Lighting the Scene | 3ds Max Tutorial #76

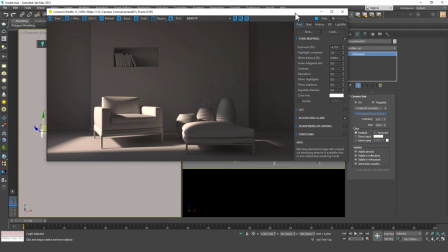And one trick you can do is you don't have to show the sunlight to the viewer as well.
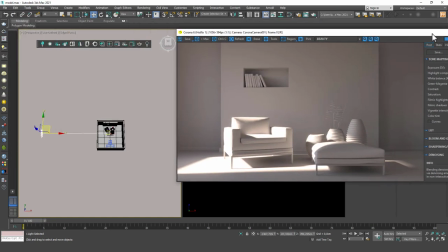Let's bring this exposure back up and let's just change the sun position.
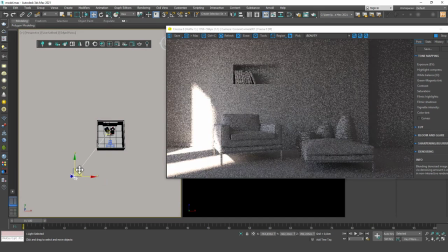And you will see that, maybe even like this,
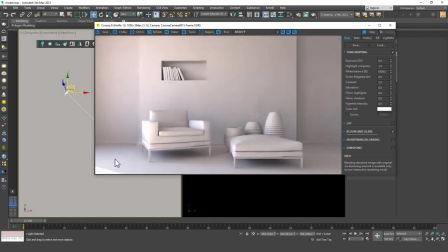you will see more of global illumination, less of the sun's blow things, and it looks much more realistic that way, because as I told you,
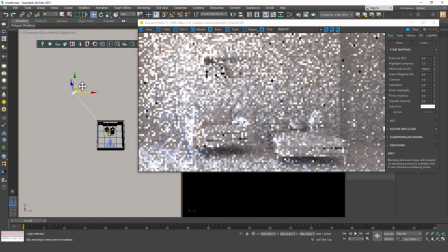never ever in real life the sun rays just created from sun and directly comes to our house. It's always travels around, it always goes through stuff, it always bounces off things. So in real life it should look more like this, right?
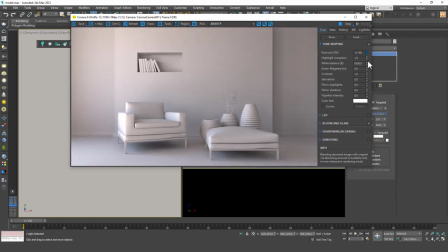And you can see that it instantly creates a more realistic environment.
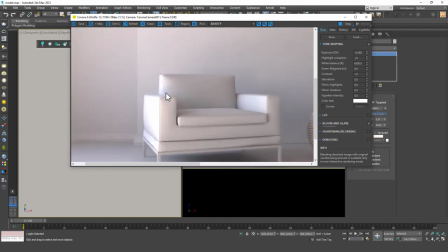And also, one more thing you can do for these blown up portions is you can increase this highlight compress.
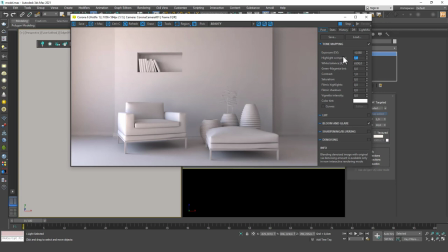I never increase it above 3. I usually use it about 2.
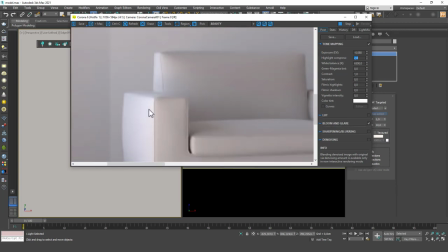But you will see that what this does is it gets rid of these very bright pixels and it looks more,
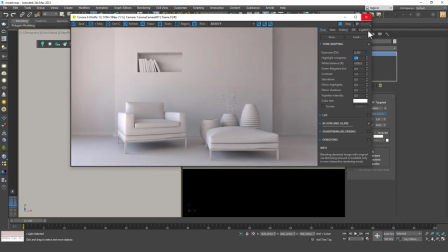it creates a more balanced image for you. And I can just bring the exposure up for the dark portions as well. And you can see that we have a little more of an interesting looking render now.
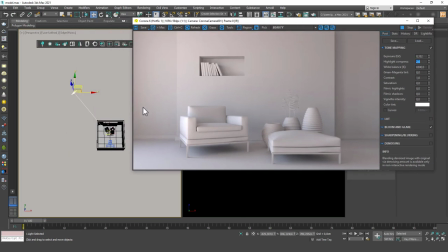Compared to the direct sun thing, right?
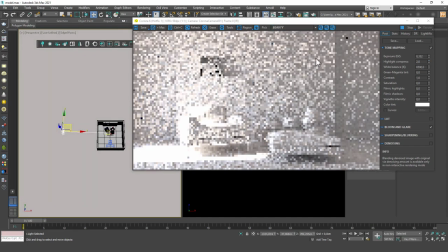Let's bring this back in and see how it acts with highlight compress as well.
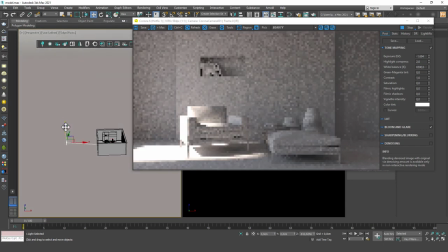And maybe this kind of a thing could also work. And see that I really like this about Corona.
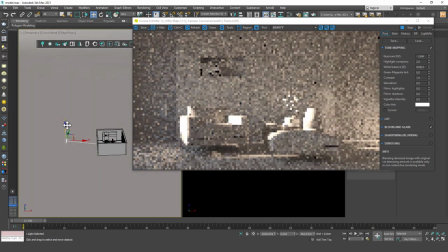If I bring the sun down, it automatically turns to a more orange, yellowy color, orangey color, and it behaves more like a sunset, I guess.
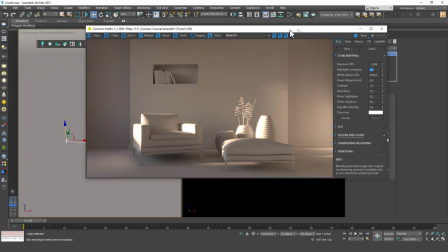And one more trick I want to tell you is you can
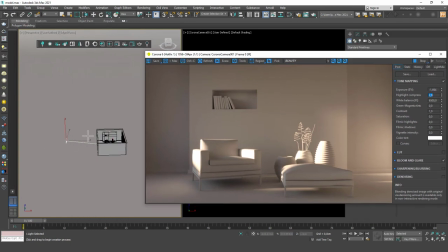create some objects outside of your camera view, as I told you, like curtains and frames.
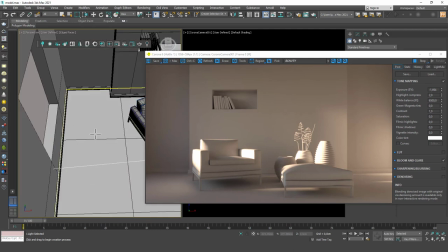But I'm not going to go through those right now, but just show you an example. Let's create a simple box in here.
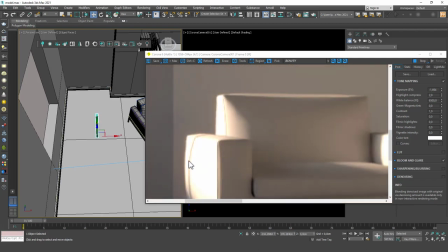And if this drops some shadows, it instantly creates that effect that there are things
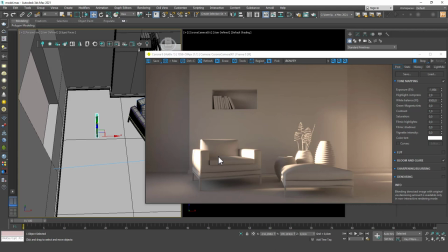outside of our camera view, camera angle. So it will help with that feeling.
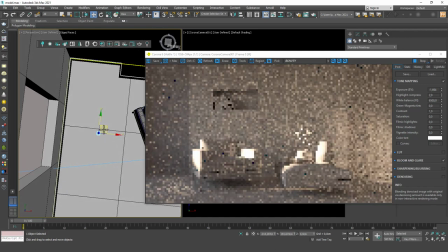You can use this trick as well, which is very useful in my opinion. Okay, you can see that It's like that we have some kind of a curtain or something in the window, right?
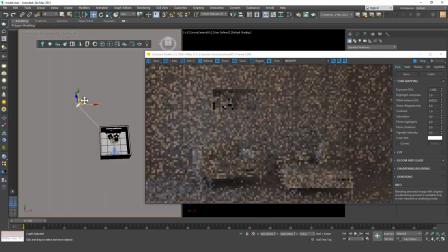Okay, so these are some things you can use. I'm going to use, I guess what I like is not having direct sunlight in my scene.
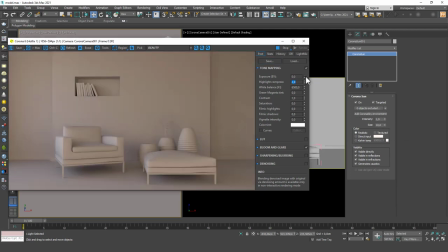I also use HDRIs, but it's a little bit advanced, so I want to show it to you in the other tutorial series I talked about.
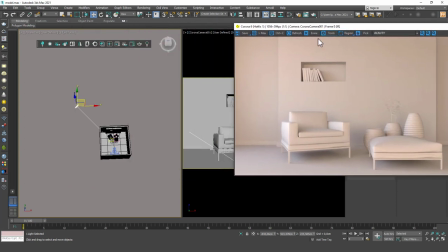For now, I can just leave it like this. And in the next lesson, we are going to add some fur to the carpet.
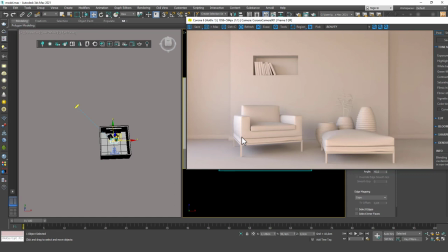Right now, we can't even see the carpet because we don't have any geometry on it. We only have a box, but it just looks like the floor itself.
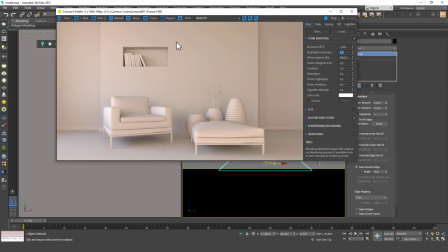So we will add some things on it. I know this is not realistic looking, but you can see that if we add some texture to this, if we add some material to this, it's much more realistic looking than this, right? So
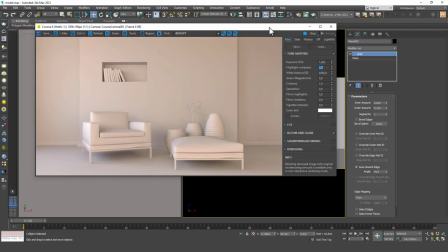we are going to a final result. So this is the first stage, lighting, and then we will add some materials, not for this example, but in the other series, as I told you.
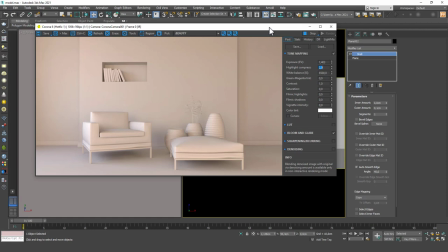So you can see that it looks more realistic, at least, than this in here.
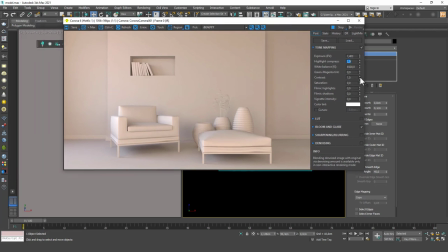Before I finish this lesson, I want to show you some a couple more things you can do in the post section, which is very helpful for me. Maybe it will be helpful for you as well. Let's go top down.